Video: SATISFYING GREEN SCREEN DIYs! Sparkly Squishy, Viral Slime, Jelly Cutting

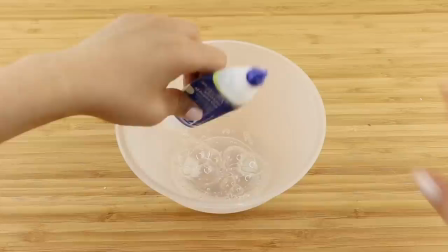4:32 I Decided to make a clear slime as well because I find that slime enhances the shininess of glitter
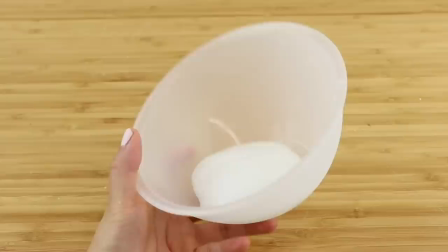4:40 This is a super basic recipe using clear glue, baking soda, and contact lens solution.
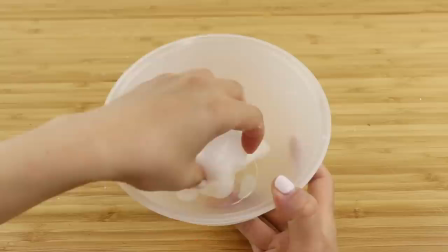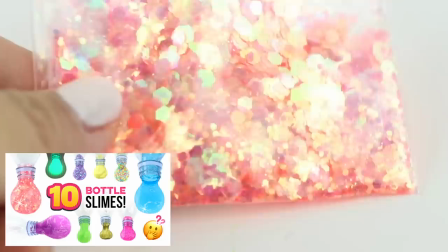4:51 Some people might recognize this glitter from my 10 bottle slimes video.
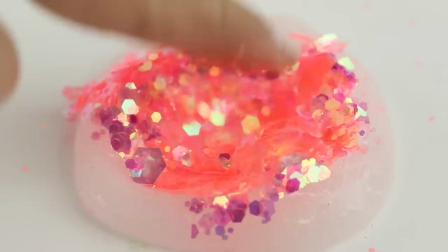4:57 I really love the look of that so I wanted to film another clip that's optimized as a green screen texture.
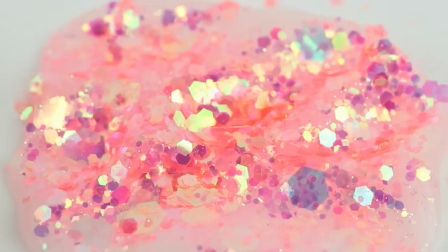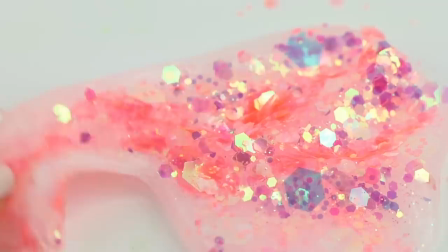5:08 To do this I'm using a Canon macro lens which you've seen from many of my videos.
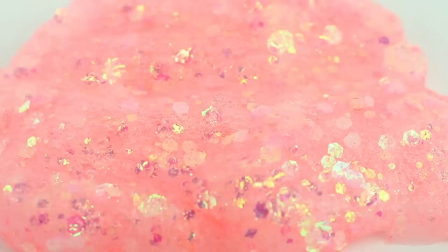5:15 This picks up all the details and makes very basic things look amazing.
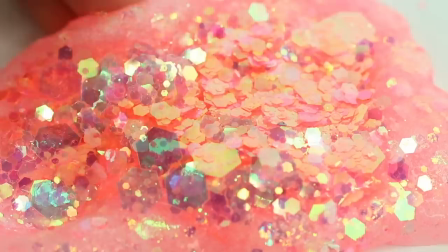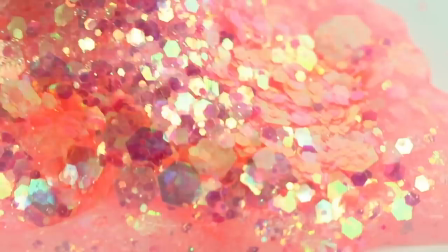5:24 Instead of playing with the slime, I simply want to move it slightly to accentuate the sparkliness.
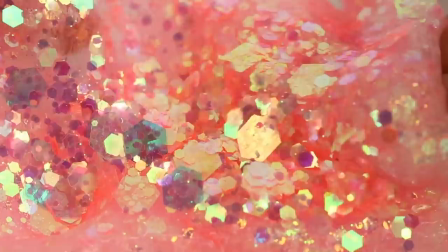5:31 Too much movement will get confusing because the green screen only picks up a tiny portion of the entire shot.
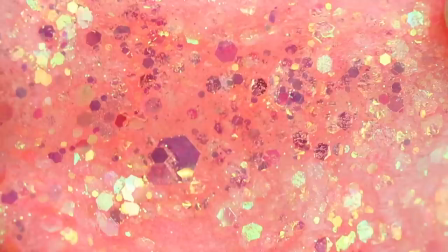5:40 For this reason, I also have to keep my fingers out of the way because I don't want a small corner of it appearing by accident later on.
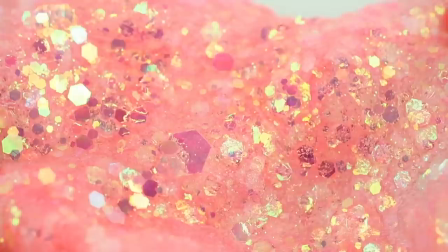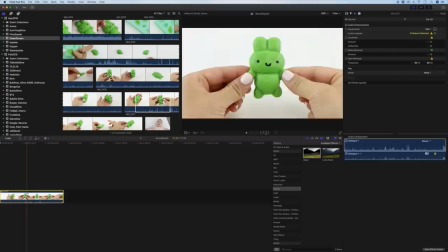5:53 Now comes the digital magic. I've imported the green squishy clip into Final Cut Pro and pulled it onto my timeline.
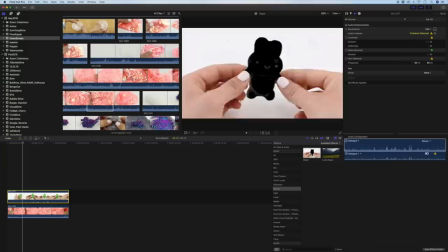6:04 Then I'm selecting the glitter texture clip and placing it below this one.
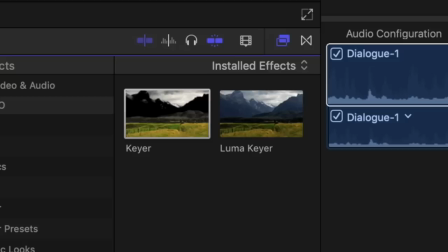6:10 And now I'm going to apply this effect called Keyer onto the squishy clip.
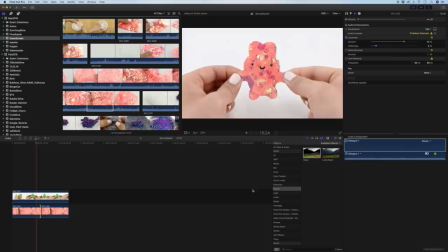6:16 Keying basically turns all the green areas transparent so you can see the second clip underneath.
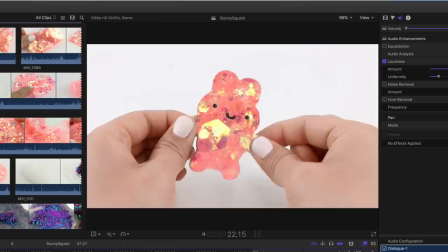6:23 In our case the green bunny turns transparent to reveal the glittery slime below and
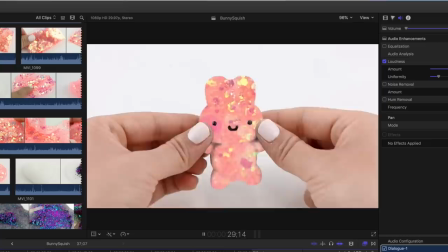6:30 that's all there is to this method you only need to have something green
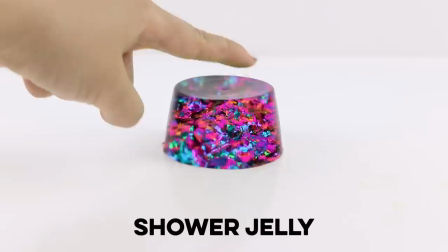6:35 and something textured to create some really cool effects for
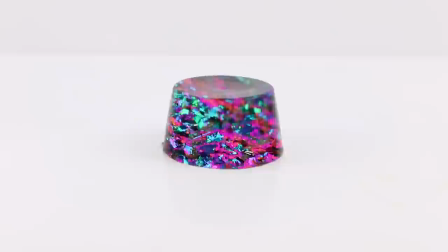6:41 the next DIY I'm going to try a shower jelly I
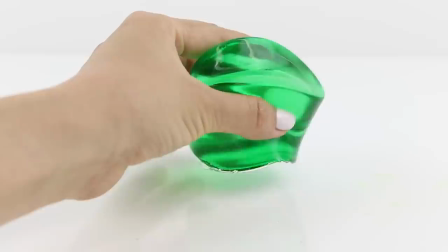6:49 know this one isn't going to look that realistic because the green is fairly transparent however I was still quite impressed by the results so
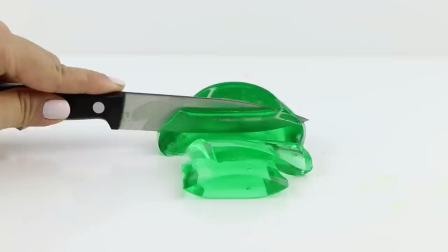6:59 here's the original clip with green color on all the areas that will be keyed later on.
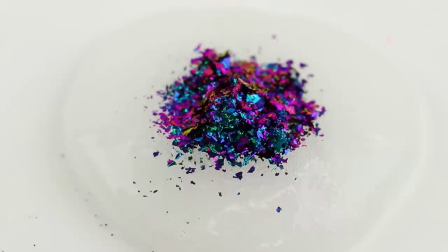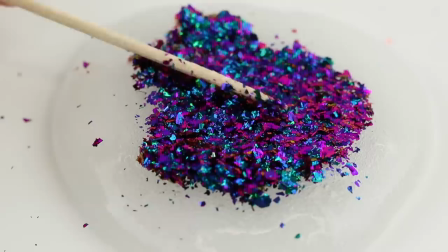7:09 To create the texture I'm going to use multi-chrome glitter flakes mixed into clear slime.
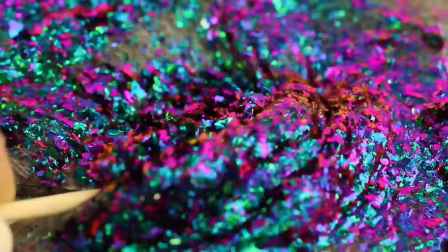7:20 In this case there was only a fairly short bit of the glitter mixing that looked good so I simply
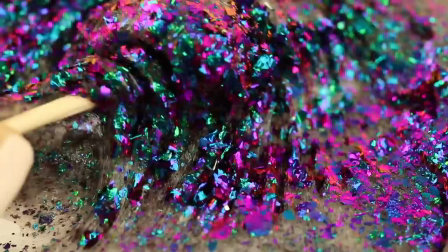7:26 copy and pasted this segment to create a longer texture that fills up the entire jelly cutting part.
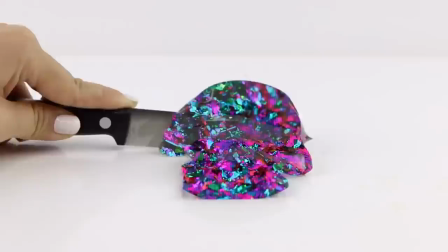7:34 As you can see it's almost impossible to spot a repeated texture because there's so much happening on the layer above it,
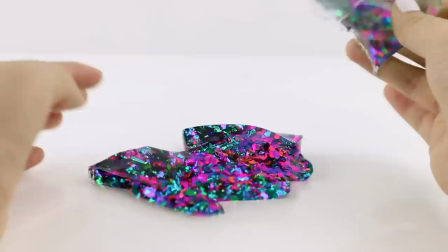7:41 so the final result still looks super satisfying.
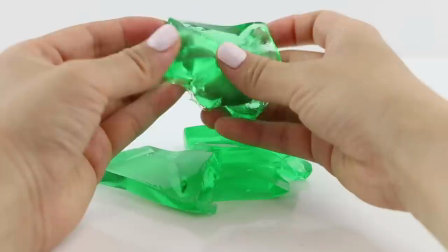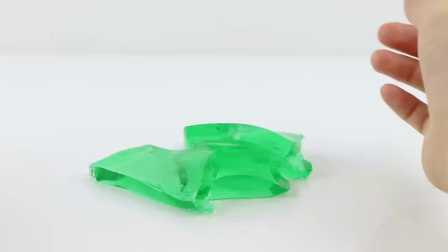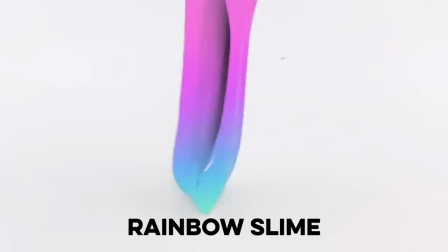8:06 Last but not least we have a rainbow slime.
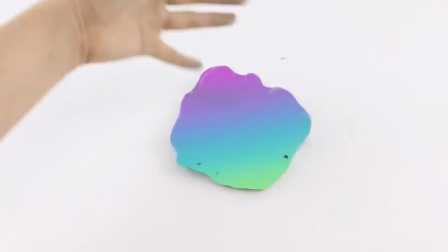8:10 There was a viral clip of this a few years ago on Instagram and that's what first inspired me to do something with green screens.
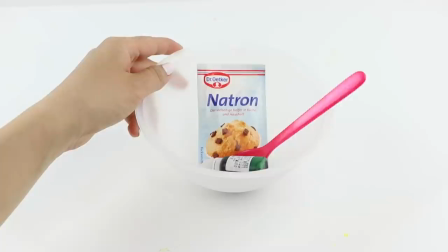8:19 First of all we need a green slime and I'm going to make a super easy one using glue, baking soda and contact lens solution.
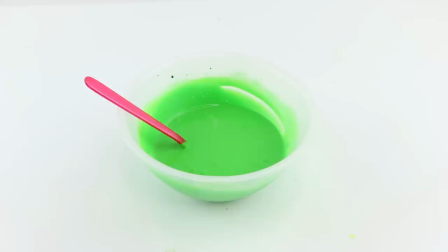8:29 Be sure to add food coloring before the slime activator because it's much easier to mix color into unactivated glue.
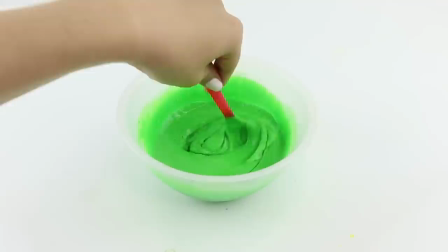8:37 I had to use quite a lot before getting this bright green shade.
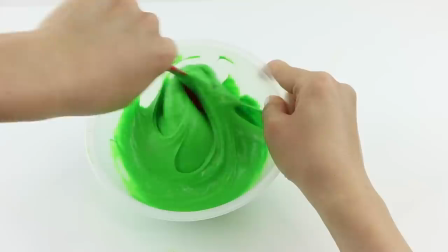8:42 And then I simply filmed myself playing with the green slime.
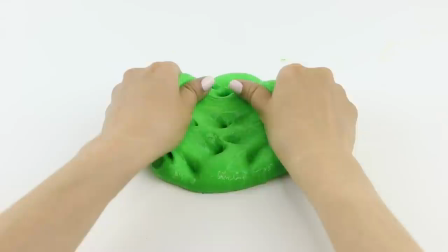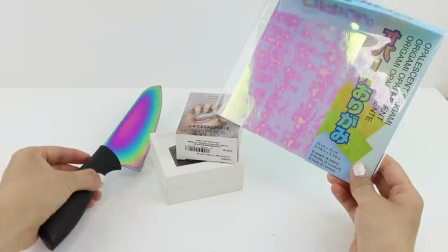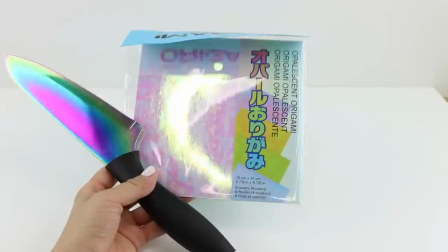8:58 To make the rainbow texture I'm actually using this knife.
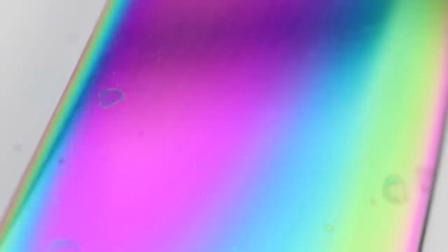9:03 I shot a super close up of the blade and I deliberately kept it out of focus so the colors would blend together.
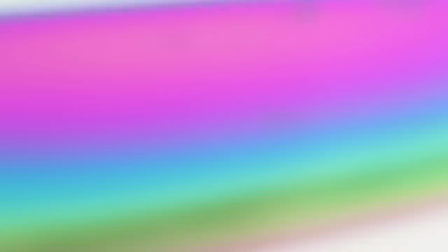9:13 I also overexposed the clip a bit to make the colors more pastel-y which reminds me of that viral Instagram clip.
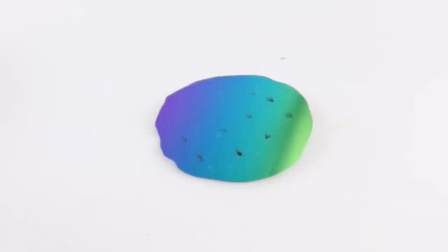9:24 And just like before I simply combined both layers using the Kier effect to create this wonderfully aesthetic rainbow slime.
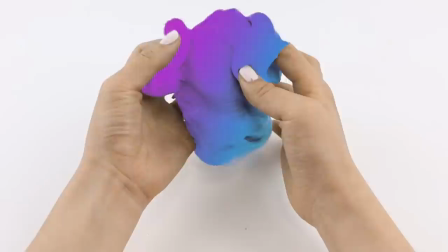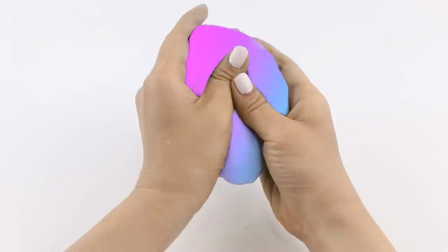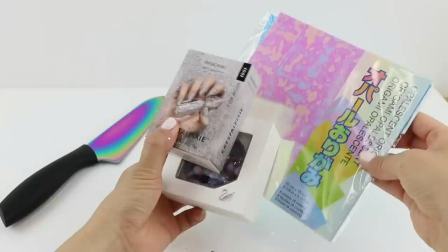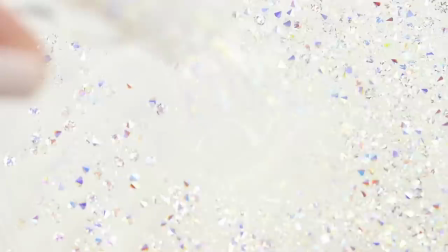9:46 I also filmed another texture using Swarovski crystals and origami paper so here's how that one turned out.
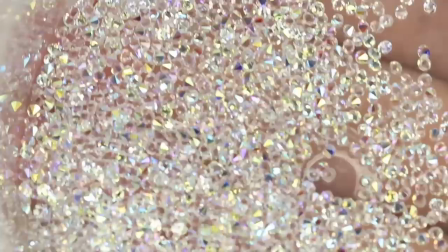9:56 I find that smaller or more abstract textures tend to work very well so I really want to repeat this video using more designs.
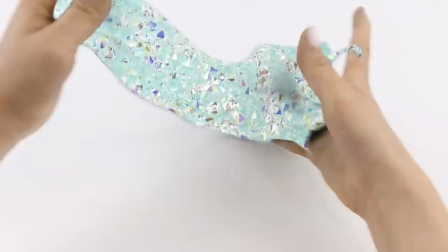10:05 I'll be making a follow-up video soon so be sure to subscribe to both of my channels so you don't miss out.
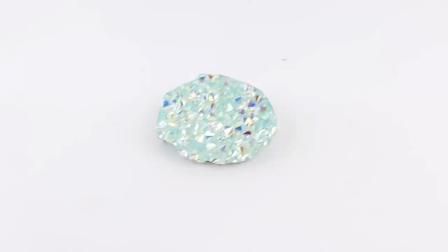10:11 I'm Joanna thank you for watching and I'll see you soon bye